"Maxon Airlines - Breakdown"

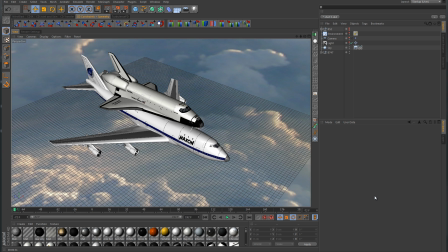Okay, so some of you have been asking about a breakdown on the Maxon Airlines little animation that I made. So I figured I would take a few minutes and just kind of walk through some of my setup for that particular animation.
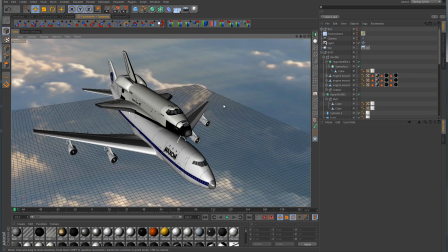Okay, so the animation itself is actually a little bit of trickery. So in reality, a 747 ferrying a space shuttle on top of it is going to be flying probably 400 or 500 miles an hour.
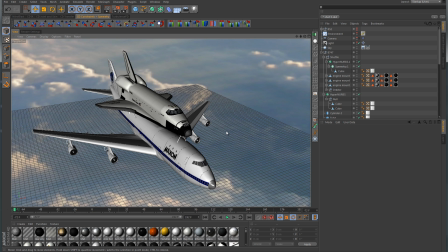At least I'm guessing that's probably where it's going to be at. So in order to mimic that, in order to get realistic results, you would have to animate the 747 here,
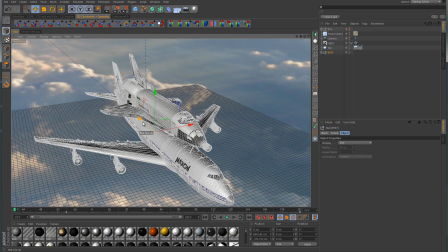and you would have to push it along in the z-axis, and you would have to animate that. Well, in order to animate something like that within 3D space,
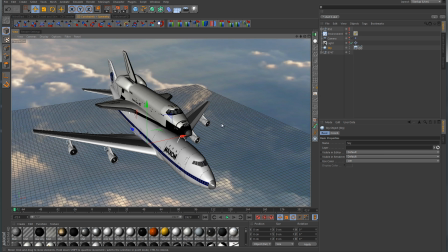it would require a lot of movement, and this plane would actually be moving all over the place. So instead of animating just the plane and having the camera follow it through 3D space,
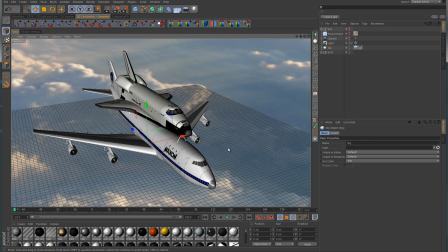it's actually sitting still and the camera is moving around it, and the emitters that are back behind these engines,
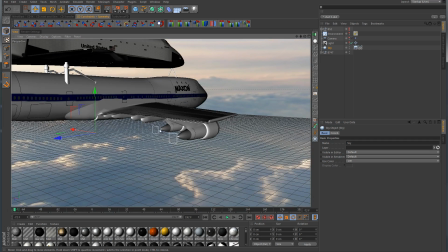you can see them here represented by the little square outline here. These emitters, and if I go and turn them on, these emitters currently have a speed of 55,000, and they have a birth rate, editor, and renderer value of 855.
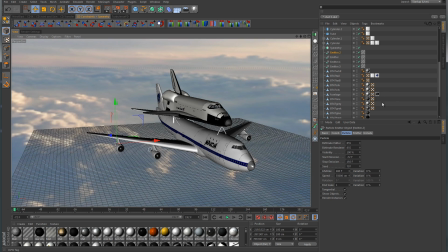So if I were to swing around here to the front and hit play, you can see what's happening. The actual model itself is sitting still, however,
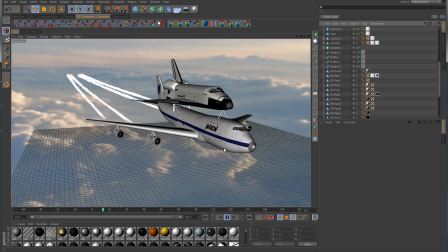and you can see it starts to kind of like go up, and then it's going to bank over slightly to the left.
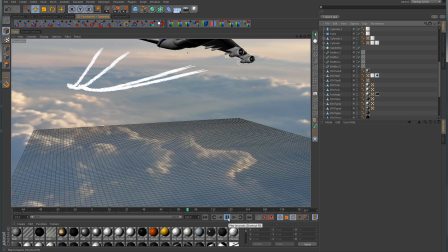And you can see what's happening back here with the particles. And if I go back into the camera, there's the camera view there.
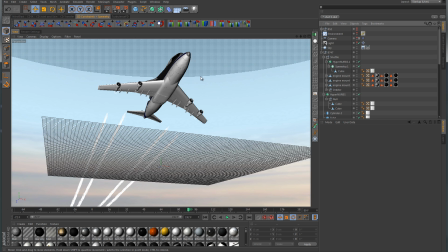So it's actually a little bit of trickery. The plane is not actually moving other than just the basic heading, pitch, and banking values. But other than that, it's sitting rather still, and just the animation of the particles here from the 4 emitters behind the engines, that's giving it the appearance that it's moving.
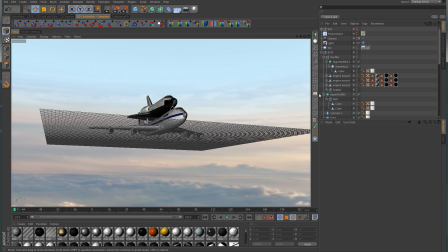Now also, I gave the camera a vibrate tag. So if we look at the camera here, you can see it does have a vibrate tag. And I just enabled the amplitude here for the position and the rotation, and I have very low values.
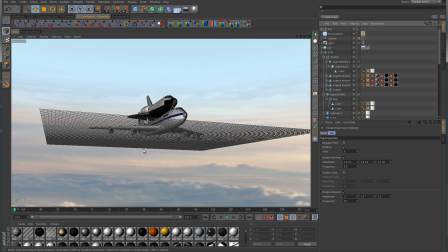And by doing that, it kind of gives the camera a little bit of odd movement. Instead of actually having a linear movement, it kind of moves it around a little bit as if it were more realistic.
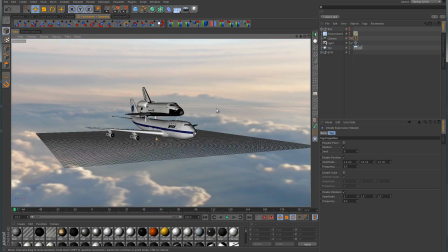Okay, so now on to the lighting. As you can see, the background is actually a very large
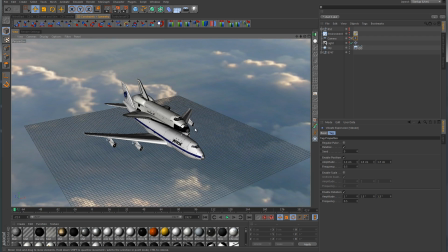high-res image that I actually had to make in Photoshop out of some cloud images that I found on Google. And I took those images into Photoshop and extended them and used the clone brush in order to clone them to make them larger.
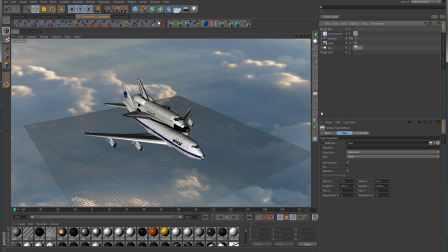And then I have them on a sky object. So if we were to go find this particular material, here we go here.
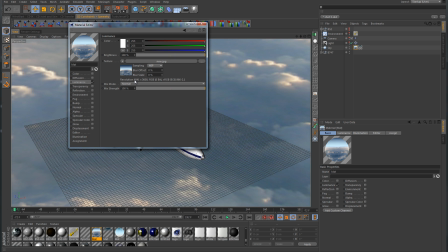You can see that the resolution is 4041 by 3600.
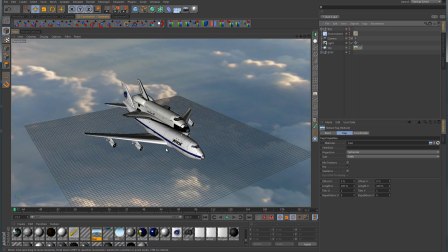Okay, so let's talk about the lighting.
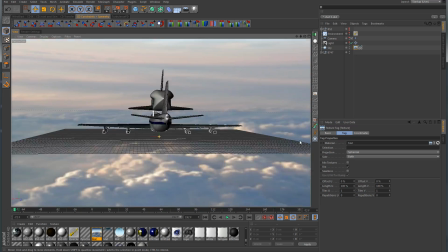So instead of using a light dome like I normally use, what I decided to do was use global illumination.
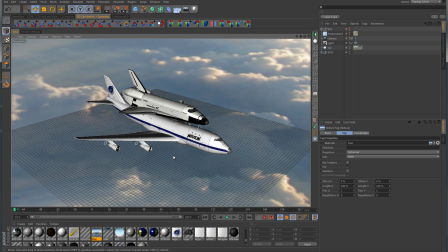But in this case, I wanted to pick up the colors and the contrast from this sky image that I'm using.
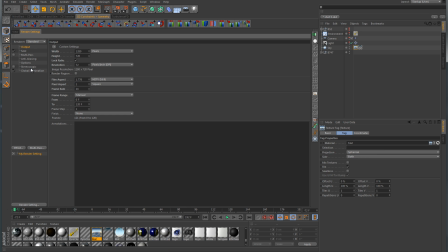So instead of using the regular GI, what I used was the sky sampler.
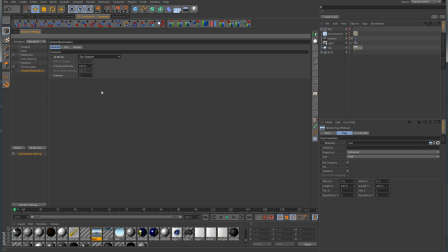And what this mode does, it will grab the color and illumination information from your image that you're using on the sky object, and it will use that image to produce the color as well as the illumination for your scene. Now there's a couple of different settings here. If you go into sky, you can see the samples.
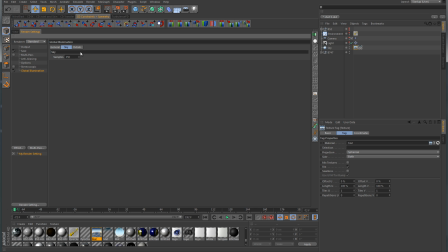Now by default, I think the setting for this is 64. And this setting here for samples works the same way that ambient occlusion would use.